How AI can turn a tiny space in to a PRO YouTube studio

What if I told you this studio behind me doesn't even exist? It's actually just a small plain white wall, a bit of dodgy painting, and some clever AI magic. I know space is a real issue for most people, and after working with hundreds of Ed Lawrence's clients as the go-to studio guy,
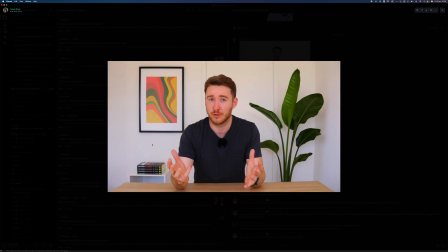0:14 I can tell you it's one of the biggest problems out there. So in this video, I'm going to show you how I use Photoshop's generative fill to turn this boring background into a pro-looking YouTube set, and how you can pull off the same trick even if your filming space is as basic as this. Step 1. You might think you need a massive Pinterest-worthy studio to make your videos look good. But let's get real. Most of us are filming next to a pile of washing which never seems to get packed away, or squeezed between a window and a radiator.
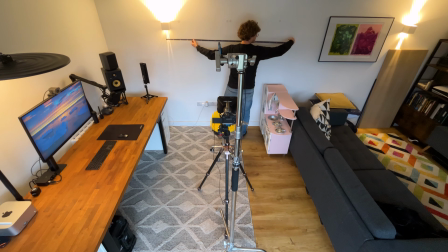0:44 Take my example studio space. It's literally a 2-meter patch of wall with a kids' play kitchen right in the way. But here's the thing, you don't need a fancy large space.
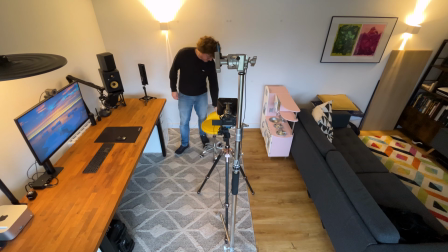0:55 All you actually need is a blank bit of wall to set up a small clean space behind you, no matter what's lurking nearby. The rest, well, we'll fix that with a little AI magic. So no excuses, look around your place, find that forgotten patch of wall, even if there's a toy kitchen or a rogue plant in the way, that's potentially your new studio. Step 2. Okay, next you actually need to make a decision because, believe it or not, the colour of your wall really matters. If you skip this, you'll end up disappointed when your AI results look nothing like you pictured.
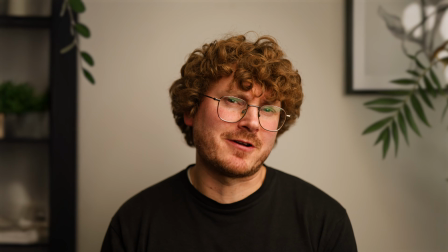1:26 Say your wall's white, like this. You'll get a bright, clean background. Great if that's your vibe, but that's all you'll get.
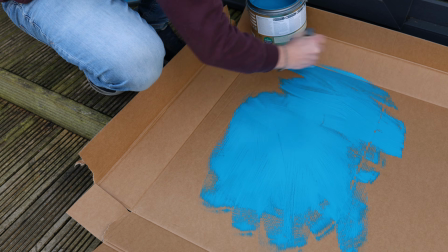1:32 If you want something moodier, just paint a patch, stick on some removable wallpaper, or just lean a painted board behind you the colour you want your studio.
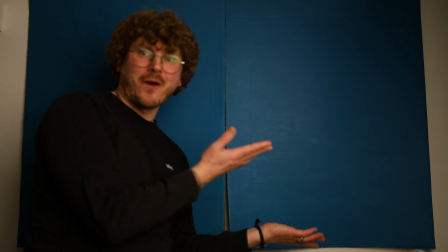1:41 There's really no need to redecorate the whole room as the AI will sample just that area and fill in the rest to match. So don't go buying 5 litres of black paint and ruining your partner's living room. You're just giving the AI a hint of what you want the background to look like. Pick your vibe, tweak just a bit behind you, and let the AI do the heavy lifting. Step 3. Okay, next you need to decide on something really important. Your lighting style. The look you pick here doesn't just affect how you appear in the shot, it actually sets the tone for the entire background too. So start by choosing the vibe you want.
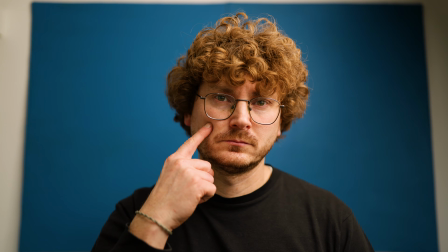2:15 You know, maybe it's the classic Rembrandt lighting with that dramatic triangle of light on your cheek, or perhaps you prefer a flat lighting style for a softer, more even feel. Whatever you choose, the AI will pick up on it and mimic it, including the direction and softness of your shadows. So your lighting choice isn't just about making yourself look good, it sets the rules for the whole scene. If you really want to add a real wow factor, here's a pro tip. Add a hair light.
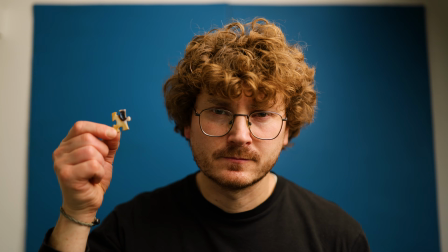2:41 Think of it as the final piece of a puzzle. Without it, the picture just isn't complete.
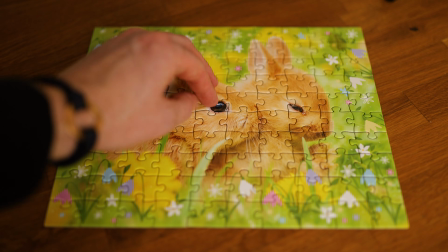2:46 But as soon as you add that last piece, suddenly everything fits and the whole scene makes sense. The hair light creates a subtle glow that visually links you to the AI-generated background,
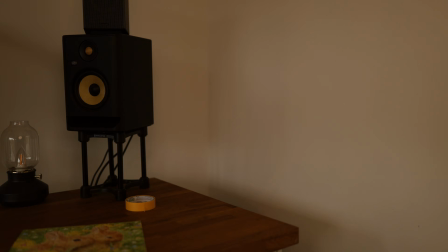2:56 whether that's a lamp behind you or sunlight from a window off to the side. Adding this hair light helps the whole image click together and it just feels right.
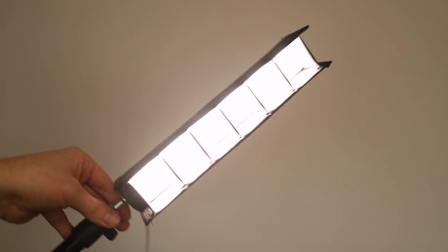3:04 But here's a key detail. Pay attention to your hair light's colour. If your hair light is set to around daylight, which is around 5600 Kelvin,
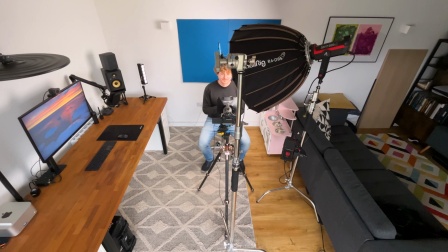3:12 but you want a warm, cozy lamp in the background, the colours are going to clash and ruin the mood.
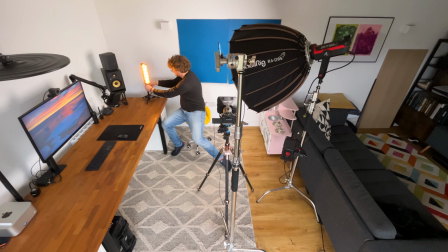3:17 Instead, match the hair light's colour for the vibe you want. For a warm, inviting look, set it to around 2500 Kelvin.
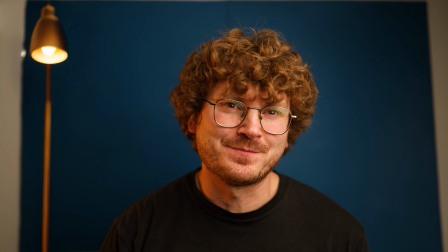3:24 This way, when you ask the AI for a cozy lamp in the background, the lighting across you and the background will feel perfectly matched. Let's run through the steps one more time. Decide on your lighting style before you shoot. Rembrandt, flat, whatever you like.
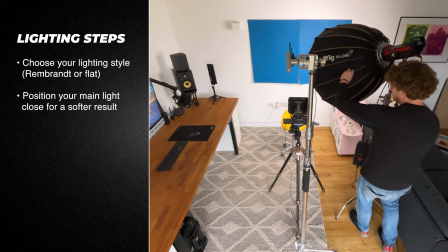3:38 Position your main light close for the softest, most flattering result.
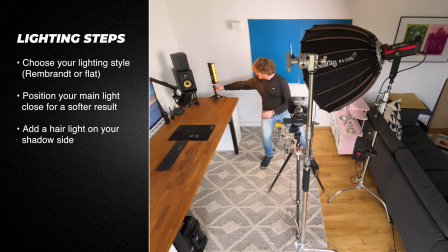3:42 Add a hair light on the opposite side to act as your final puzzle piece, linking you to the AI background lamp or window.
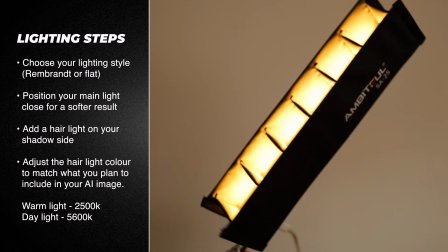3:49 Match your hair light's colour to the mood you want in your AI-generated background.
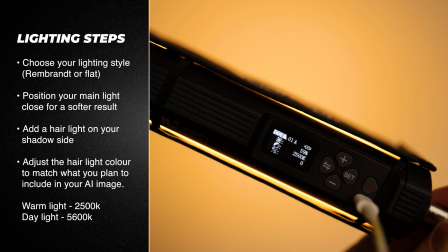3:53 A lamp would be around 2500 Kelvin, while a window would be closer to 5600 Kelvin. Step 4. Filming and prepping your edit. So now you're ready to film, just like you normally would, even though your background, it doesn't exist yet. But here's one crucial tip.